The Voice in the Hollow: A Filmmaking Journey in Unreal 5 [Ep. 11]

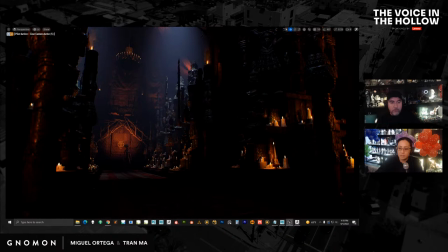And then we have a new one here that Miguel framed. So you can see they just add just around here extra highlights. And then we also have a chandelier up here now. So that's what I was doing.
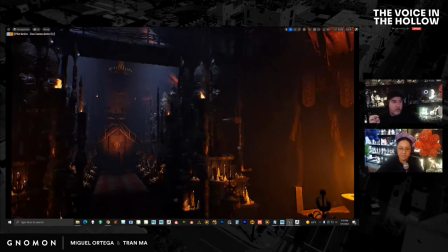Which is made out of the same piece. Yeah, so it's basically the same piece. I just flipped it upside down and squashed it.
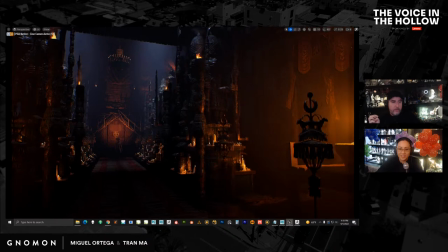So it just happens to look very much like a chandelier.
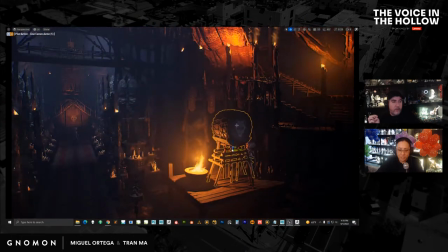So it works. Another piece that I finaled was one I was showing last week, which is this drum here, right?
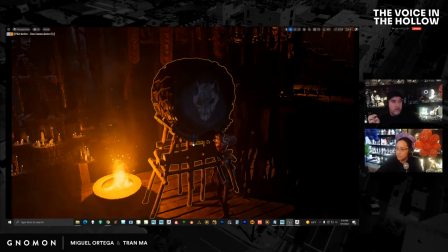In this one, and let me just load that level very quickly, just kind of show you what it looks like. Okay, so this is my
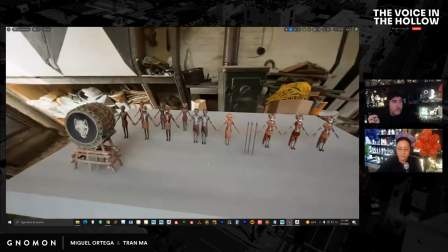level where I just put stuff in to see how things look like.
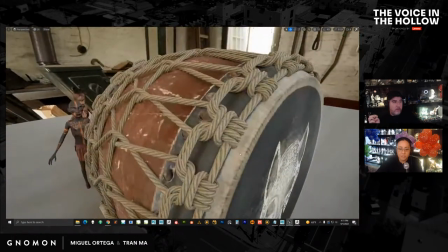And then up close, you can see there's much more detail, all the rope has all this stuff.
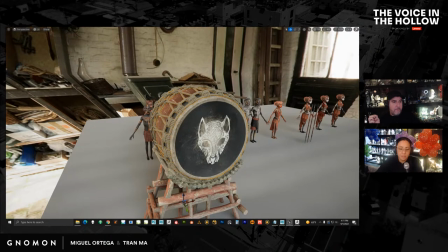And then I have my drum here, which was the drum from Megascans, right? So the rope was custom made.
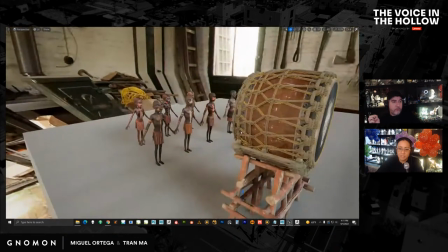This is from Megascans, but it's been cleaned up. It was Japanese, right?
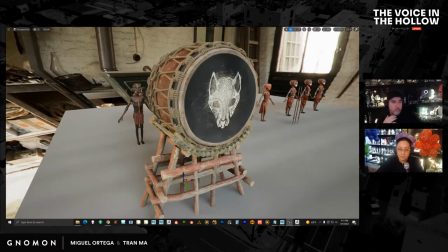So I removed all that stuff. And these are just pieces that I modified.
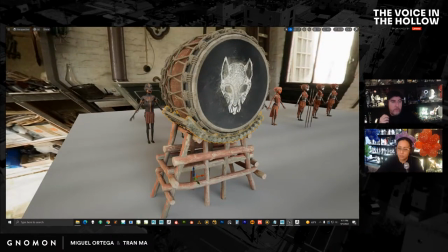Basically, this was like kind of like a bridge, and I just curved it.
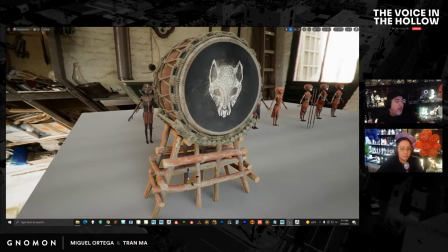Literally just a drum shell was Megascans.
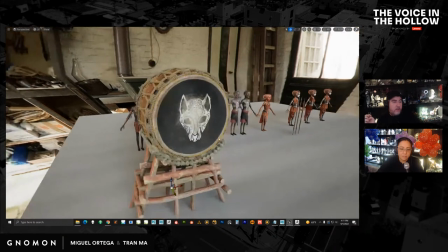These are different Megascan pieces, and I bashed together. This one's been modified just so it doesn't look like a 100% Japanese drum, right?
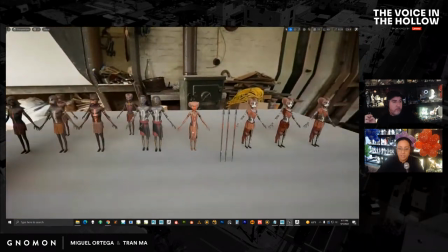Just to feel a little bit more correct to our aesthetic. The other thing I worked on, which doesn't seem very big, but it's important for a story,
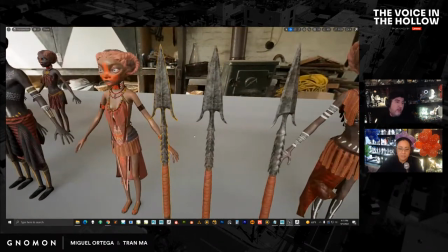and again, it does take time, is I made these spheres here. Yeah, it may be one of the most important.
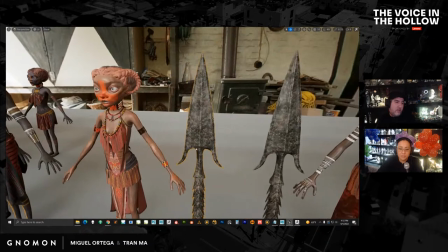Yes. Props. So anything that's important needs a little bit more time.
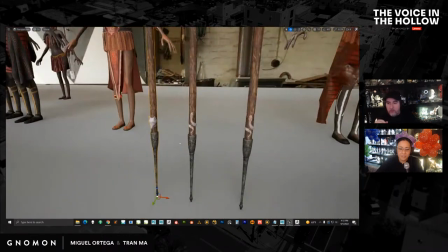I can't rush through it. We're always low on time. And as far as the uniqueness of it,
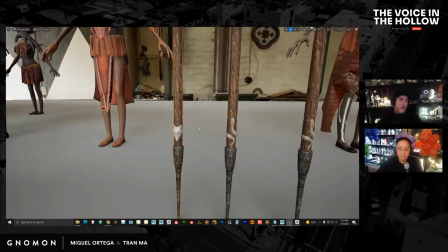I try to make it simple because you don't see spheres all the time, like throughout the whole story, but you know, basically just two spheres.
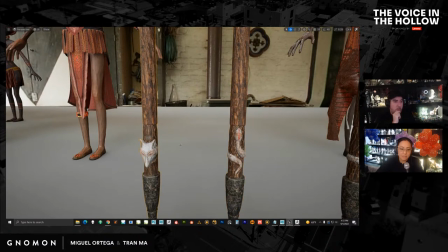So the snake one belongs to Koa, and this kind of wolf one right here belongs to Ala, right?
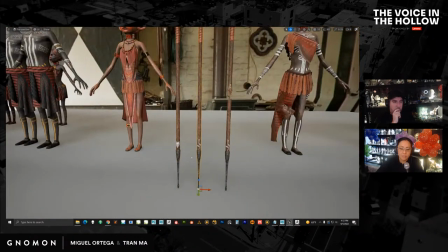And then the rest of it is the same. So it's just basically swapping this out.
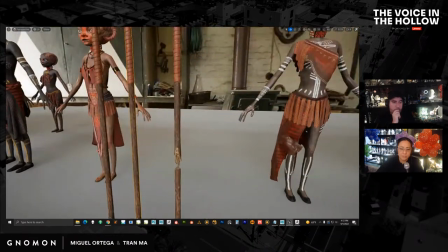And then the other thing I had to do was make a broken version, right?
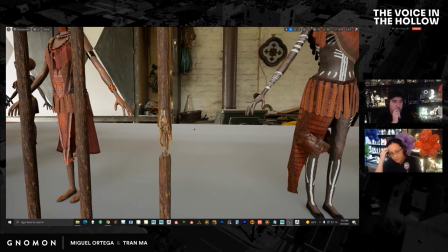Which doesn't seem difficult, but actually doing broken wood shards takes a long time.
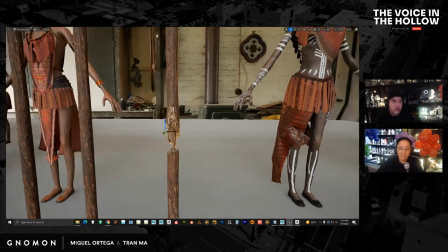It's easy to do it bad. Yeah, it's very easy to do it bad. When it's done right, you're like, yeah, that's how it looks.
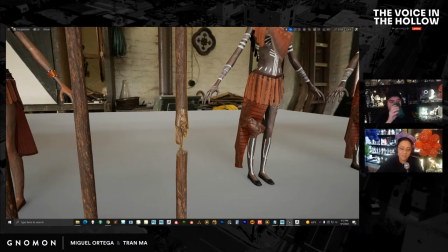But when it's done wrong, you're like, that looks terrible, right? So I'll show you how I did this.
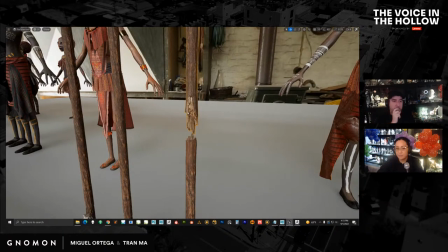I basically merged scan data with a custom piece. I think it's a cool technique. So I want to go over how I did these things. Let's get out of, not trying to do screenshot.
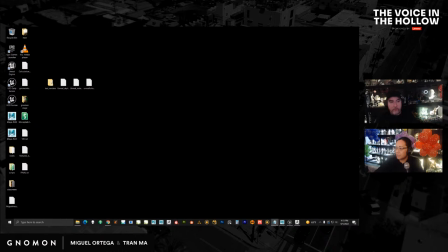Let's get out of here. And then I just want to show a few things.
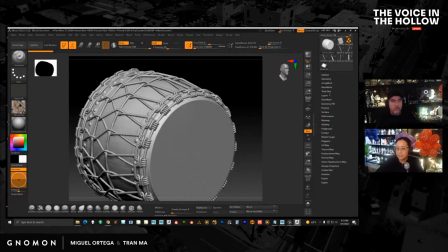Actually, before I jump to the drum, there's a couple of things that I've been doing that I think is kind of interesting.
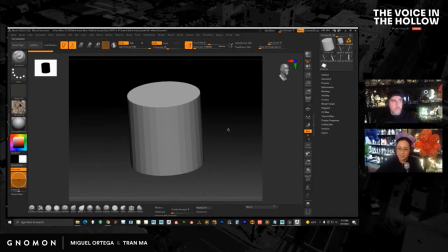They don't really seem that special, but they really help me when I'm working, right?
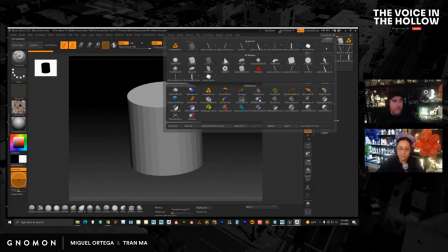So before I get into the specifics, some assets, I'll just show you a couple of tricks.
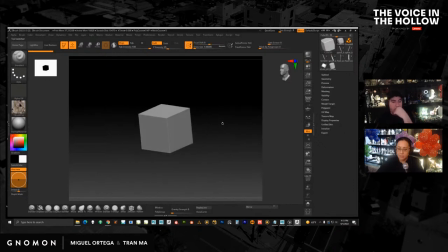So in our scene, like especially for the ceremony or just certain objects, right? You have a lot of repetition. So we have a lot of squarish type of platforms. And we don't really want it to look perfectly square.
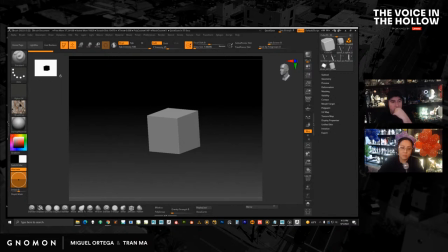It doesn't fit the aesthetic. You kind of want to break up the shape a little bit so that it's just not very mechanical looking, right? So let's turn on the wireframe. And I didn't do it on this cube, for example, but this is what I've been doing.
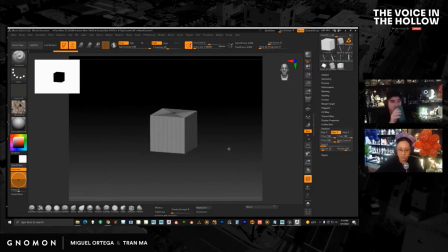Let me just divide this a little bit more. And let me just scale this up.
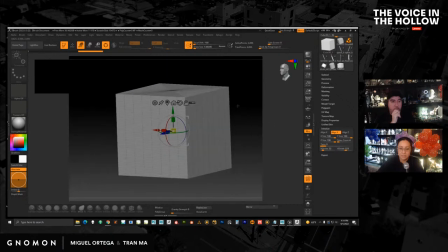Okay, scale it up again.